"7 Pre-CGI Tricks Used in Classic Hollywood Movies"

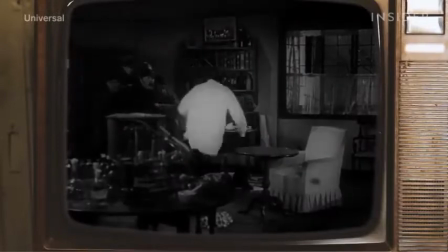The black screen used in 1933's Invisible Man has been replaced with today's blue and green screens,
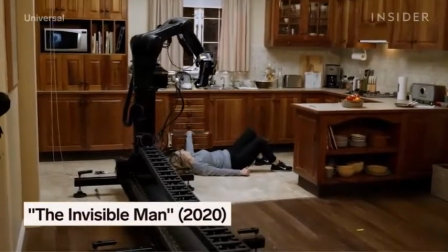and elements are filmed on motion control cameras for a more seamless composite, like in 2020's The Invisible Man.
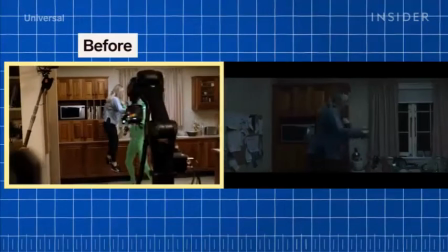They first shot one take of Elizabeth Moss being attacked by a stand-in, and then a second clean take without them.
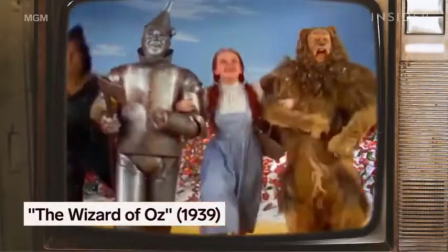Things get a bit more complicated when it comes to fantasy backgrounds, like in The Wizard of Oz.
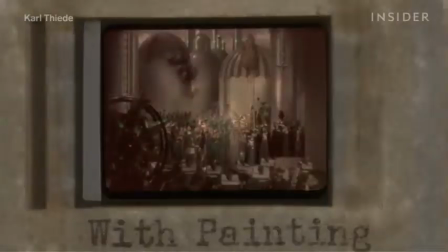The filmmakers couldn't just composite in real footage for the Land of Oz, and building all the sets from scratch would have been a difficult task.
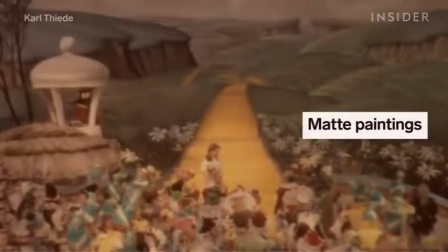So instead, they used matte paintings to paint around the characters. For this effect,
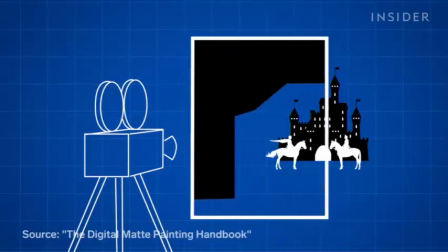a matte blocking everything except the actors was placed in front of the camera. The artists
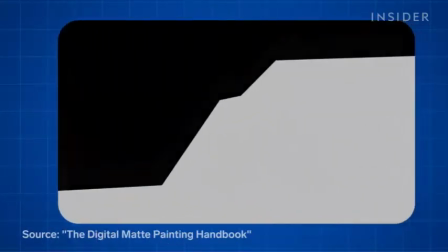later painted the surroundings on a separate glass mat before the two images were combined.
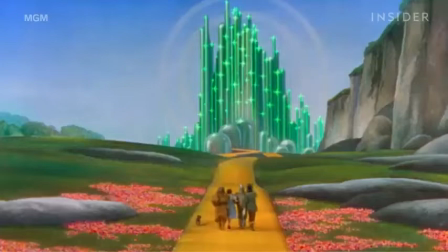So, for example, when Dorothy walks down the yellow brick road In this shot, it was actually just the actors on a set with no backdrop. The sky, flowers, and mountains were all painted in after the fact to make it look like they were headed towards the Emerald City.
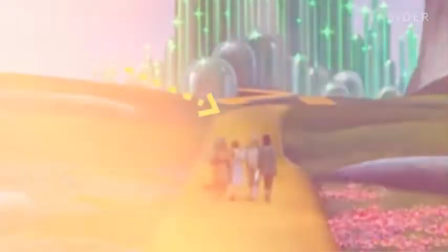But it's still hard to overcome the flatness of a painting. Look at this shot of Orson Welles speaking in front of a large crowd in Citizen Kane.
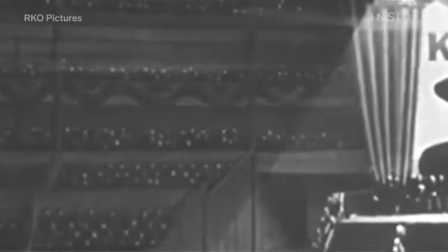The painted extras appear completely lifeless. Present-day digital mats and set extensions offer a fix to that.
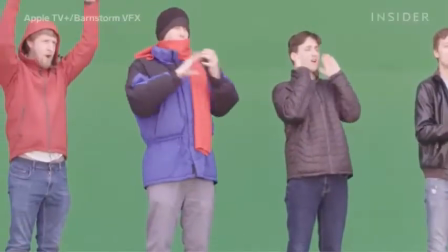By duplicating tiles of real extras and adding digital doubles into the mix,
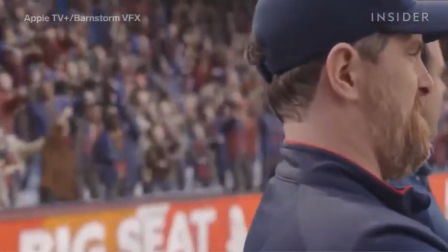Ted Lasso could create a fully formed stadium filled with 26,000 fans who could react directly to the action shot in camera.
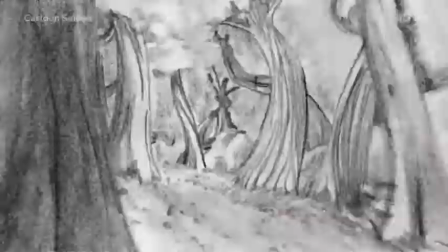Without today's animation software, it can be difficult to add realistic three-dimensional depth to hand-drawn scenes.
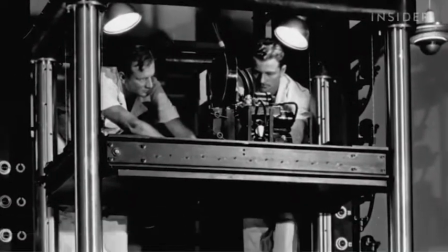So in the 1930s and 40s, many animated Disney classics used an invention called a multiplane camera.
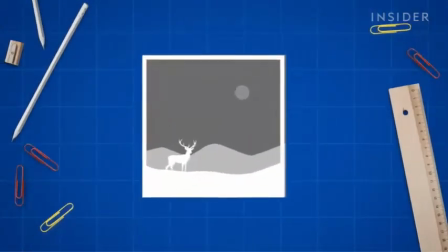The camera was attached to several layers of glass, each displaying a different layer of artwork.
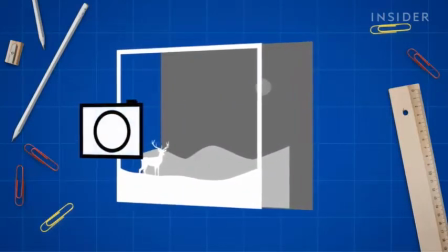Each layer could be moved at different speeds and distances from each other.
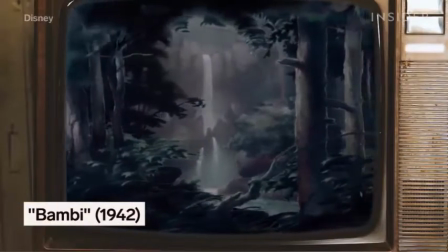Because the two-dimensional drawings were separated in real three-dimensional space, they created a parallax effect.
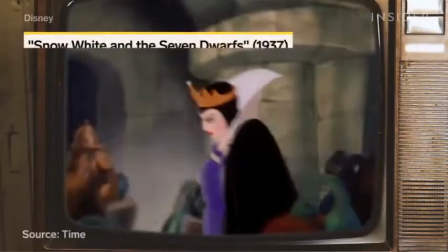This camera helped add depth to the forest in Bambi, and it's how filmmakers made the evil queen surrounding spin around her in Snow White and the Seven Dwarfs.
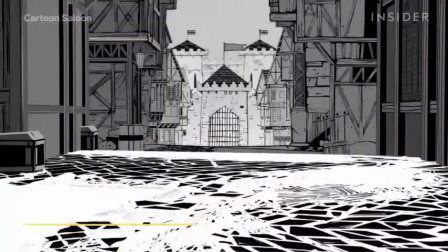These days, the multiplane camera effect is recreated digitally. The various layers can be designed and easily separated on a computer to create the illusion of depth.
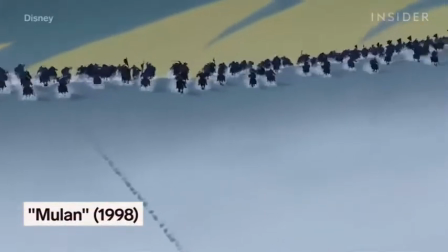And filmmakers are getting more creative with how they integrate 3D assets and trick the eye.
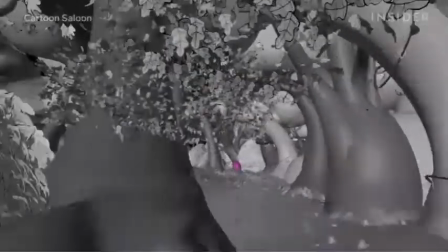2020's Wolfwalkers created a 3D forest as a guide to place hand-drawn characters into dynamic environments.
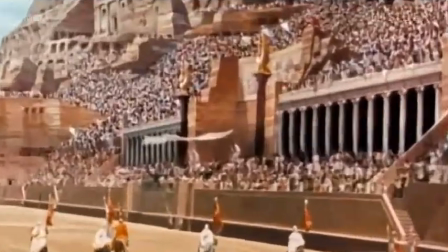Even before CG, filmmakers tried to fix the static nature of painted mats and 2D backgrounds.
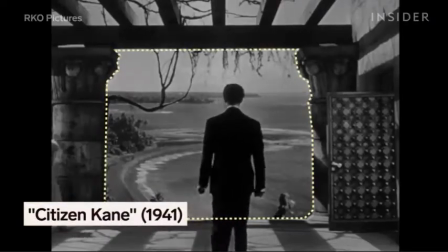One solution was rear projection, which created dynamic, moving backgrounds in real time.
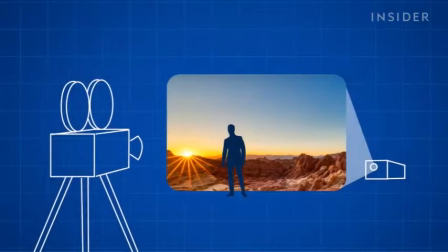An actor would stand in front of a screen, and behind that screen, a projector would play footage shot elsewhere.
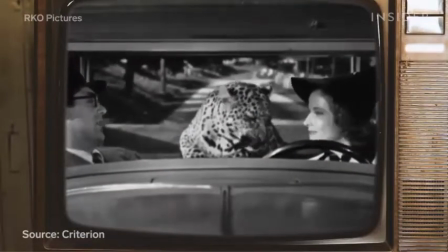Like this shot from 1938's Bringing Up Baby. In reality, the two stars and this leopard were nowhere near each other.
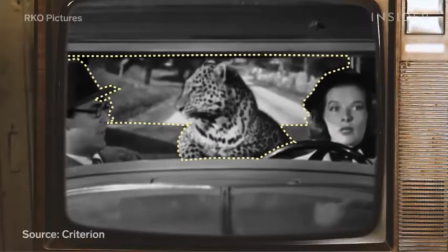Cary Grant and Katharine Hepburn were actually driving in a fake car on a set, while the leopard was shot separately and projected behind them on a screen.
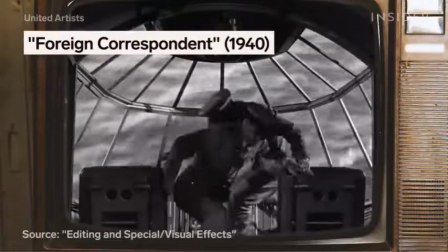Or this plane crash from 1940's Foreign Correspondent.
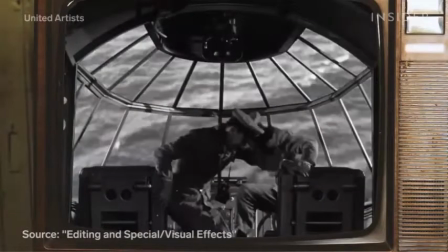Director Alfred Hitchcock projected real footage of the sky and ocean through the cockpit's windows.
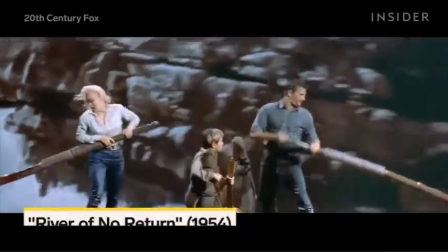But rear projection had its own issues. Because it was projected from the back, the lighting and image looked a lot less realistic.
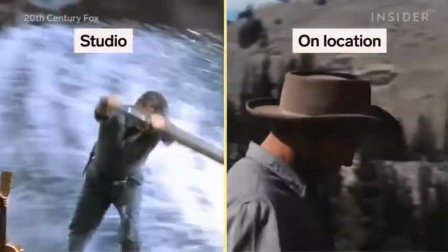Plus, it was difficult to match the lighting of the real world in the studio.
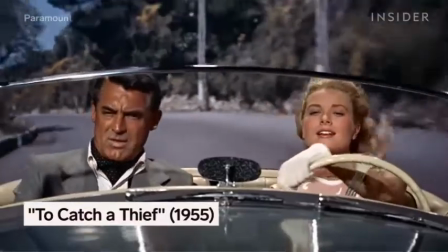That's why the background roads in these driving scenes from To Catch a Thief and Dr. No look so flat today.
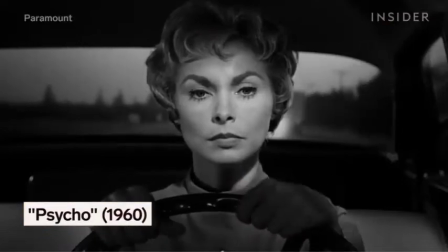Rear projection also became harder to utilize as more and more films were shot in color. Colors are often just a little off, and they're just off enough that, especially today,
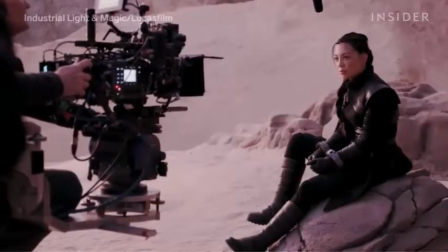because, with digital composites, you can correct that stuff pretty easily, but you couldn't at the time.
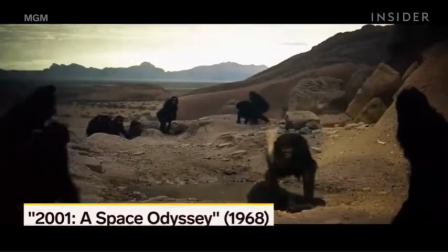Still, rear projection lives on through boundary-pushing technologies used by directors like Stanley Kubrick and Jon Favreau.
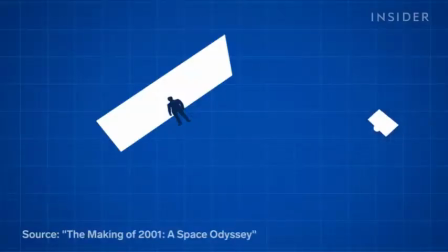In 2001: A Space Odyssey, Kubrick instead placed the projector in front of the screen, with the light bouncing off a mirror.
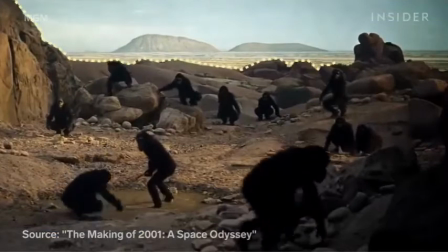This created a stunning deep focus and perspective during the Dawn of Man sequence.
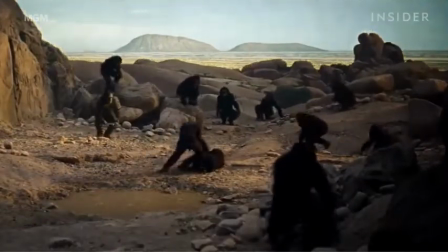You won't see that in a rear projection or any matte painting.